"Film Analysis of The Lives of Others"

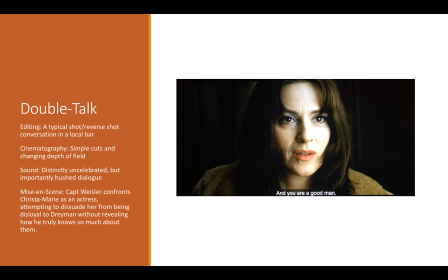722s
So we'll see another picture later on in my presentation here of a picture of Krista Marie, because just as Weisler goes through a transformation from the stoic secret policeman and enforcer of the system,
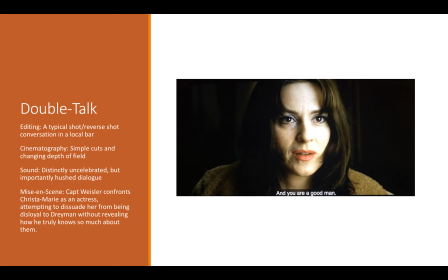736s
and he essentially makes the transition from bad to good, for perhaps an oversimplistic way of looking at it. She simultaneously makes a transition the other direction, where she starts out as more idealistic, kind of understandably,
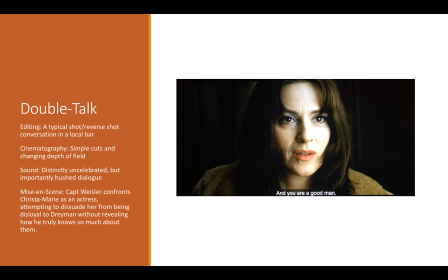752s
vying for her own survival, but she eventually sells out Dreyman to the secret police. But she says, "You're a good man," and this theme of Sonata for a Good Man has already come up once, and she identifies Weisler as a good man, and later on in the end of
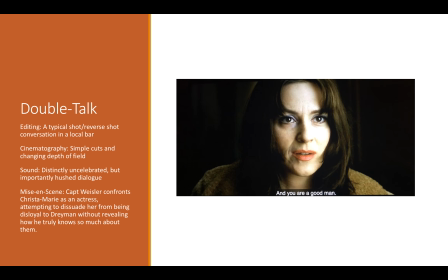771s
the movie, Sonata for a Good Man is the name of the book that Dreyman writes for Weisler. So here's the double talk. Now, the other piece of double talk that was noted was later on in the movie when Dreyman identifies her as his guardian angel,
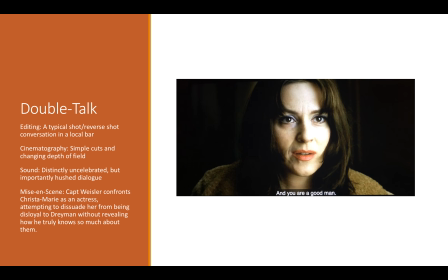792s
when in fact Weisler is his guardian angel in a twisted way, that he is the secret police, but he's watching his every move and actually protecting him. So great use and setup of the double talk here, and also the capturing Krista Marie as a character here in the movie.
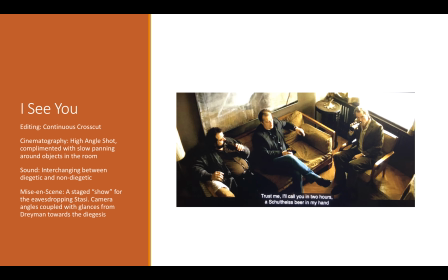814s
Again, when before Dreyman finds out that somehow he is ratted on, and there's a search in his house. Before that, he's trying to figure out and ascertain whether or not he has actually been bugged and people are listening.
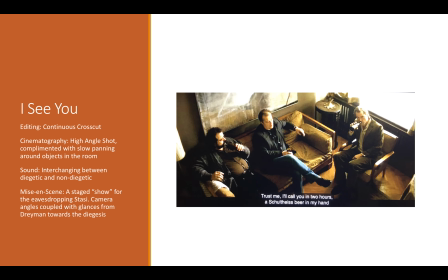832s
So they come up with a plot here, and this scene is great to show that crosscut of simultaneous actions with Captain Weiser and that internal conflict of what he does with the information. They plan the plot, and then Weisler is shown,
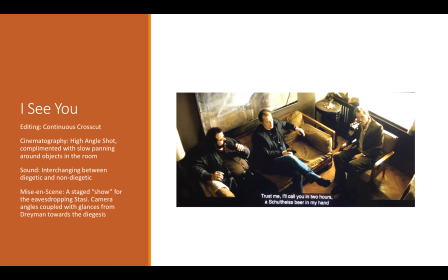853s
about to call the border guards, and then doesn't. What's interesting about how this shot is cut here is that while they're talking about being eavesdropped on, the camera angles here, much like back in the party scene that we talked about earlier, they kind of come from around objects.
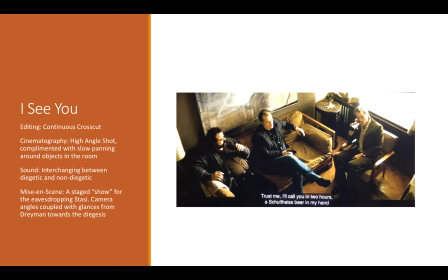873s
They are shot from the top. Perhaps where these bugs are hidden in the house is where this lens is at. And here in this very frame, you see Dreyman looking up as if somebody is watching him, and he's testing it, right?
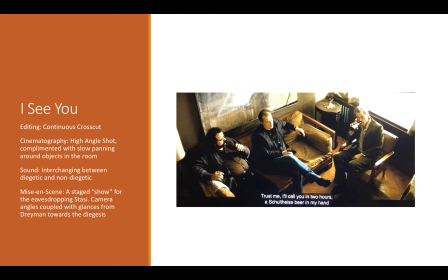888s
Because he is saying, "Hey, if you're out there, you should be listening to me." And he looks at basically the camera and looks at basically Captain Weisler's bug on what they're doing. So a pretty good feel for
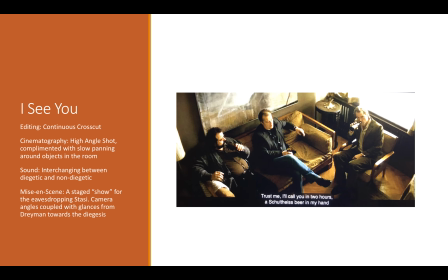905s
the situation as the viewer, being in the point of view for the bug that sees it.
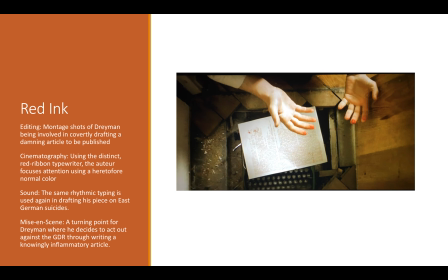914s
So one of the aspects that we discuss, or that is discussed in the Yale Film School, is the use of color. Now, there's not a whole lot of play on color on the surface in the first half of the movie. Typical color film of its day,
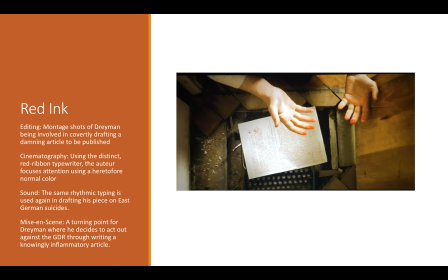933s
typical color film with the saturation similar to the days of 1984, even though it's a movie in the mid 2000s. Unlike Schindler's List, which was shot deliberately in black and white and had one little girl shown in her little red coat.
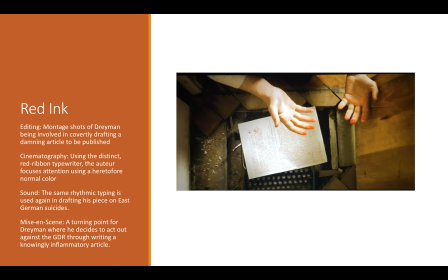950s
And unlike, as the Yale Film School curriculum discusses, red being used as passionate or and things like that, and passionate in the lustful sense, here they use red as that red ink, the culpable, damning typewriter that
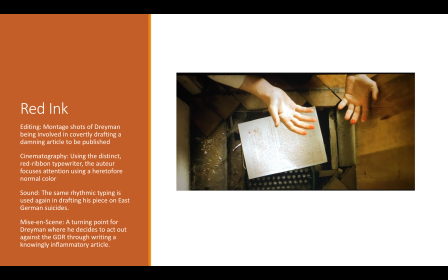970s
has forensic traces which the Germans can link back to this particular typewriter. Now, of course, it's red ribbon, so instinctively you see something in red type in the movie and you understand it's from this contraband typewriter.
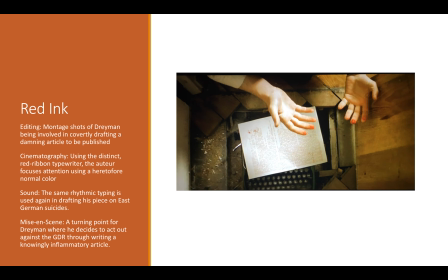985s
But more than that, the red is shown as the passion for the artist, the passion for what he's doing, rather than simply the lustful passion that we typically think of as shown in the film school.
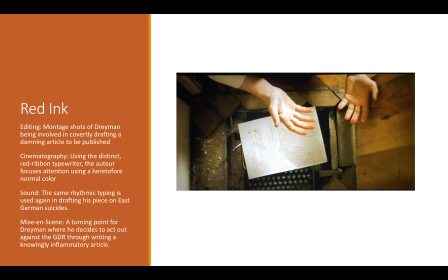1003s
And it is also a fingerprint, on his work, right? So that typewriter has a certain fingerprint to it, where forensics will tie it back to that, and then it is a actual fingerprint which Dreyman eventually sees on the Stasi
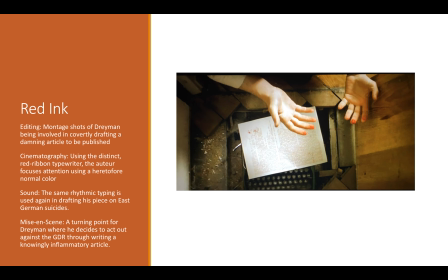1022s
report that makes the light all click in him and realize that his guardian angel was in fact Captain Weisler.
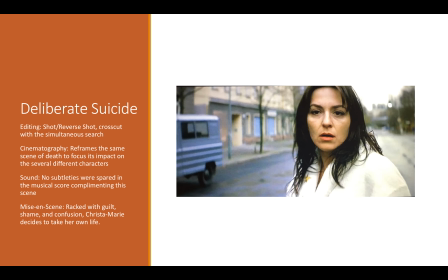1031s
Again, this other shot of Kristen Marie, and it's this shot reverse shot thing with, in the very frame after this, you see the front of the bus that's about to hit her. And it's an important aspect from a film perspective to show that she's doing this not out of rash,
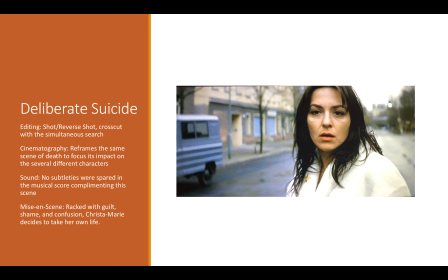1050s
spur of the moment, hot-blooded, I got to run out into the street because I can't take the pressure of the situation that I'm in right now, but rather I'm running into the street deliberately to get hit by a car because I can't take it anymore.
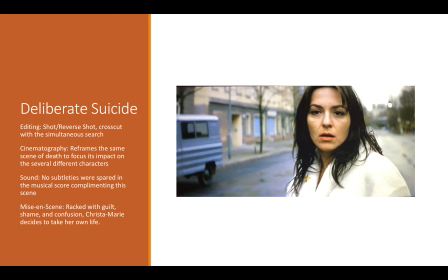1065s
Of course, it's paradoxically related to the article itself being about suicide, and the use of this shot reverse shot immediately before she's hit by the car demonstrates that this was a deliberate suicide,
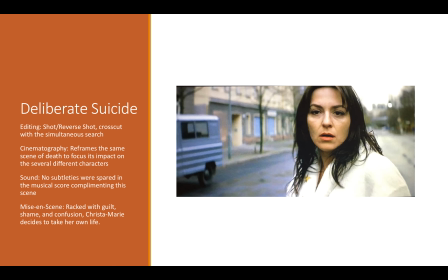1081s
not a happenstance thing where she flees the situation, but rather where she flees her life as a whole. Without the use of this, it took me a long time to get this actual frame caught because it was so fleeting,
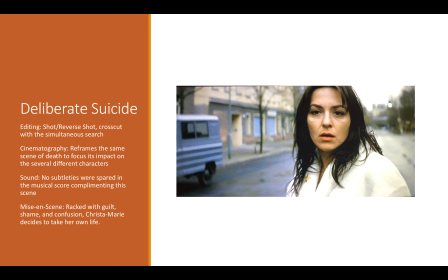1099s
but it was important enough that even though between the shot reverse shot of her and the bus was probably in the span of less than a second, both of them, it demonstrates that this was an on-purpose act and not one that came about by happenstance.
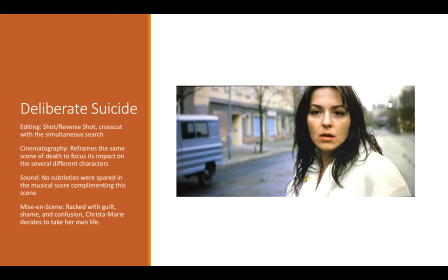1117s
And again, kind of shows the final digression of her transformation throughout the movie,
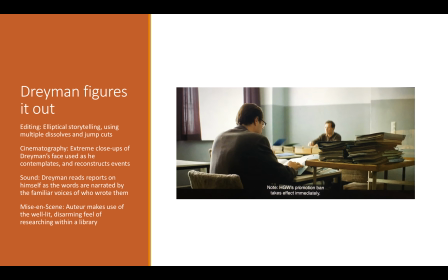1124s
which was in opposite from Captain Weisler. And of course, these last two elements, or these last two slides here in my presentation, show the elliptical storytelling method,
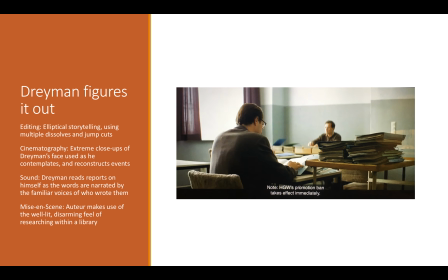1140s
where there was a high concentration on showing all the acts in a relatively refined period of time, where Dreyman was under surveillance to, okay, a few years here, fall of the Berlin Wall there, a couple years after that even, this
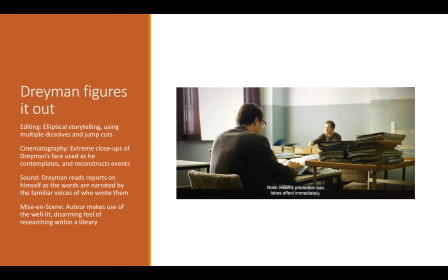1161s
ellipse starts to taper off, and we get less and less detail about a longer period of time here. And this is where we see jump cuts going from one place to the next, which we'll discuss a little bit more in the next picture, is a perhaps better example of that.
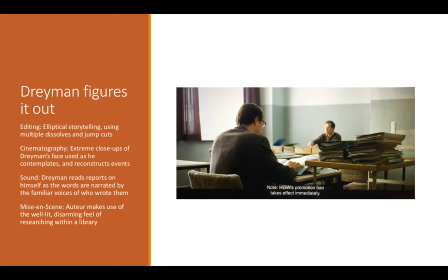1178s
Now, interesting thing they do with the sound here and the cinematography with the lighting is that this very disarming feel of lighting as compared to the very first slide, which was dimly lit and in 1984. Obviously, we are no longer in 1984